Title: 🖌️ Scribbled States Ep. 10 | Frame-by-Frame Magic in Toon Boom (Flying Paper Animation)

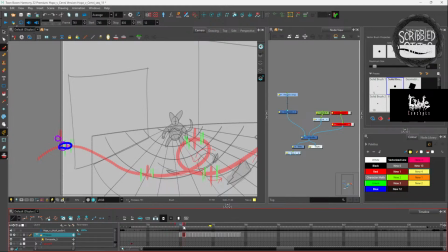We won't see the back end, so to say. All right, so we'll go ahead at our second ball. Like I said, we want to keep the mess. As we move forward,
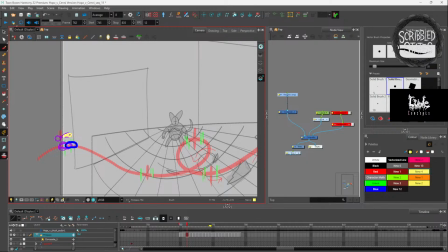we're going to kind of give this a little bit of slack because I want it to look like a piece of paper. So this is going to be one end of the paper, this is going to be the next, right? So as it flies in, it's going to come down this way.
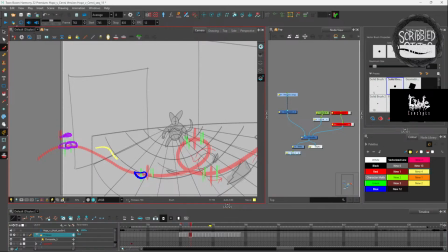As it's down here, I'd like it to rotate that way, so to say. Like I would like it to rotate at this axis. That makes sense, right?
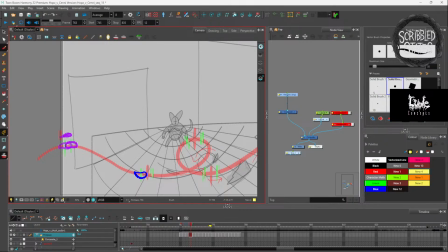So I'm going to kind of draw it as if this paper falls a little bit right there. It's going to get a little bigger because it's moving around. This is going to be our swivel point here, right? And we move forward.
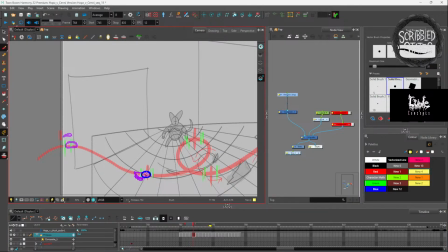It'll come up and crinkle. And then work its way up this way. So from our piece here,
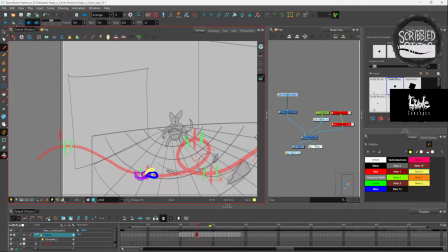it's meeting with our guy again. You see that? And then from here, I'd like it to almost be on its side, right?
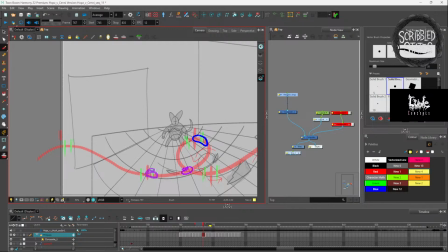So we'll get some fluid motion in here with the paper. It's going to be here first, right? Its size is going to open up a little bit and fluff up. So theoretically, it would get wider, right? To give it some dimension, let's fall back down.
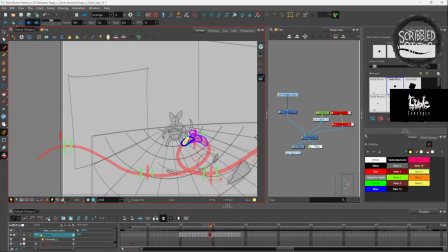Add another one here as it's falling behind, right? Now we can glide it this way like it's slacking.
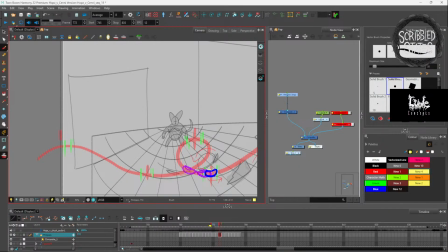And just keep moving it along, right?
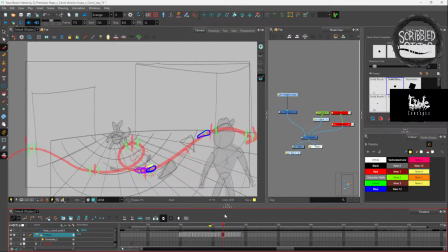And it's just pretty much the same principle. As you see, I have a double here, which probably makes it move too fast. So what I'm going to do, I grab all this, open this up. I'm going to duplicate this.
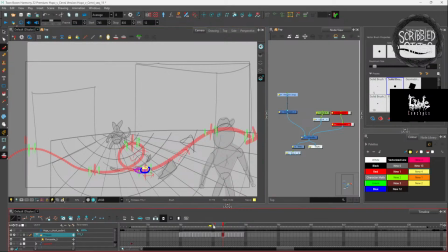I think it's Control-Shift-D. Yeah, Control-Shift-D. I'm going to delete the one that has the duplicate. Let's grab this guy here.
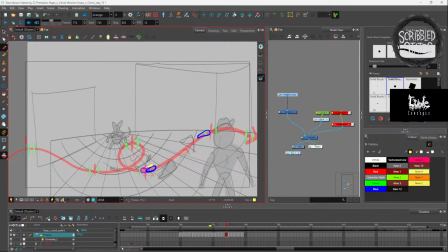Control-Shift-D. Now this guy, I'm going to delete these two guys here. Boom. That should help us smoothen out our animation now. So comes here.
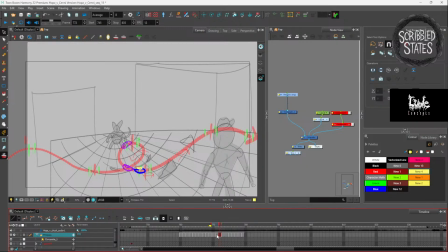And then we skipped. So see, we should have one right here. Maybe we lost it. Maybe I accidentally deleted it. Yeah, it's there still.
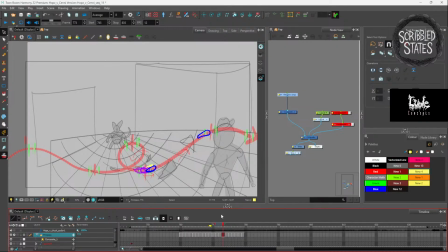It just accidentally got deleted. We just have to delete this guy off of that one. So now, this one should be the one up this way. See that? And then see how it jumps over?
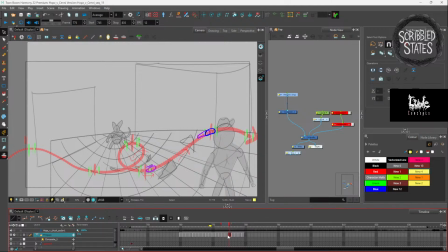We're going to do the same thing. So we'll get this guy here with our yellow. Add some presents.